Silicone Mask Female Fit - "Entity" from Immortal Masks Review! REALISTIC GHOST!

Now let's show some footage from Not Haunted. And again, if you haven't seen it, big spoiler alert, this is kind of the main ghost in it, but let's look at it under some really bright lighting.
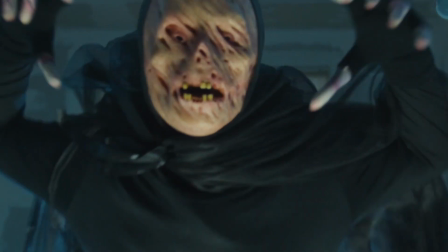So you can see that it moves just as well as all the other silicone masks that I've reviewed on this channel.
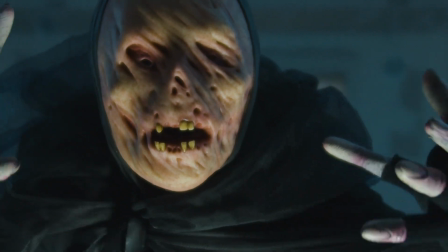The quality at Immortal Masks is always top notch. The paint job is great. It's a pretty simple paint job, but by design.
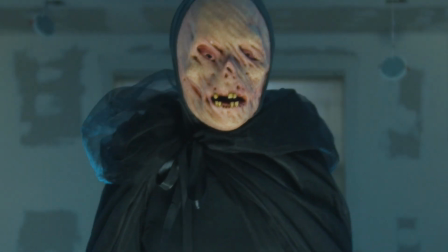You know, half of the mask is just this black cloak looking material.
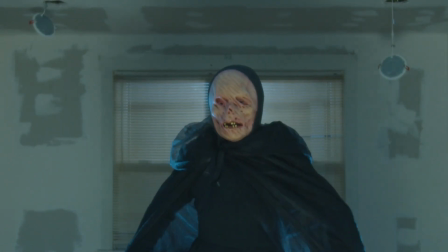And you can see that by just adding a simple black dress and a simple black kind of see-through hood over top of it,
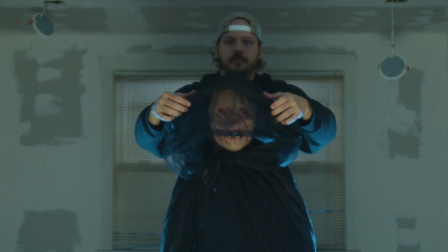it really sells the idea of it being a ghost, or a spirit.
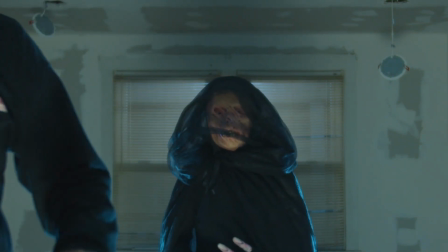Also, just a tiny bit of wardrobe also can help really sell it.
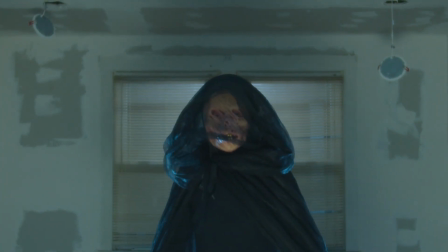Again, like the fake fingers on here and the gloves just really make it look more like a ghost or like a spirit,
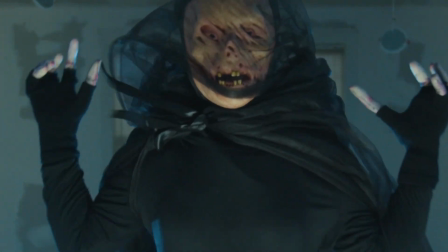and I think it came out pretty well on a pretty low budget. This mask itself was about $600, but the rest of the costume probably only cost me 20 or 30 bucks.
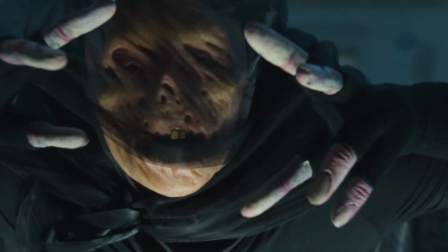So all in all, a pretty cool way to get a realistic ghost on film.
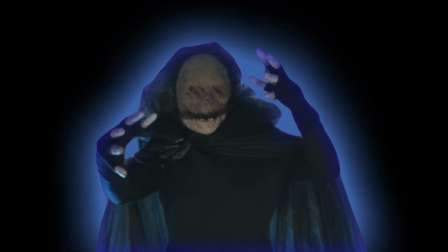All right, now let's add the mood lighting. And what I actually did was cut out the actual silhouette using Adobe After Effects Roto Brush,
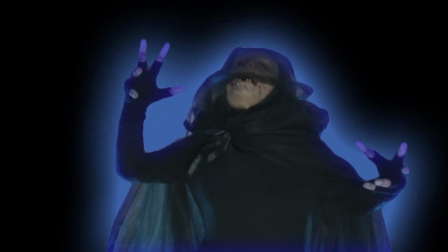and then I added this glow effect to it and then put her back in the scene and then color graded it.
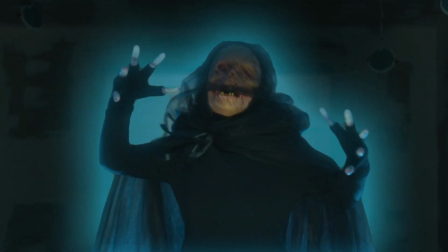So this is kind of what it looks like with that really ghost-like glow over top of it.
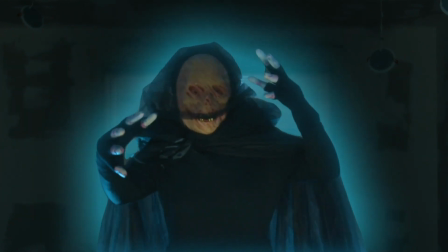I really think it helps to sell the idea. And again, this isn't super realistic.
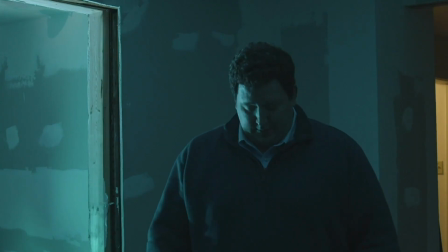This short film was meant to be fun and playful and cheesy, so I didn't really take the time to light this really moody and really dark and really scary.
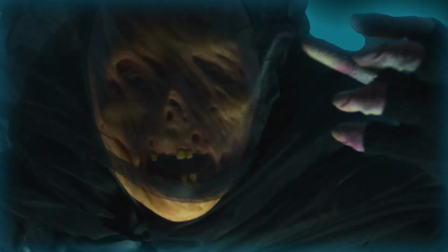I kind of lit it pretty well and added a big, obnoxious,
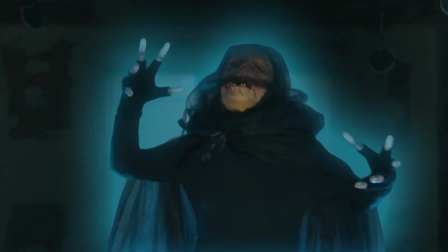kind of silly glow to it just to really sell the effect that this is not a human being, it's a ghost.
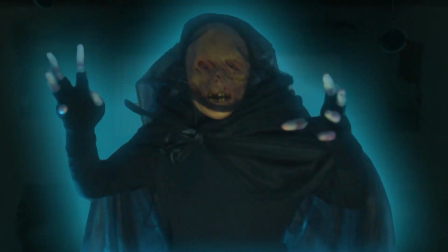So this is a little bit over the top with the lighting, but you can see that by adding some additional lighting to these masks, you can really get a cool image on film. Now, I can't really speak to the comfort of this because I didn't get to wear it, but Karina didn't seem to mind, so it seemed to be pretty comfortable for her. She didn't complain at all. She was a really good sport with the whole thing. But I think it looks great, and if you need a ghost on your film, Entity from Immortal Masks is a good pick. Pretty neat, right? That's mature. Entity, Immortal Masks, female fit silicone mask. If you need to pull off a ghost or a spirit or something like that on your short film or on a video, this is a pretty good option to do so. And again, please go check out Not Haunted if you haven't seen it already. Even if you have seen it already, go watch it again and share it with some of your friends, and I will see you in the next one. Which side's better? I don't think it matters. Whatever.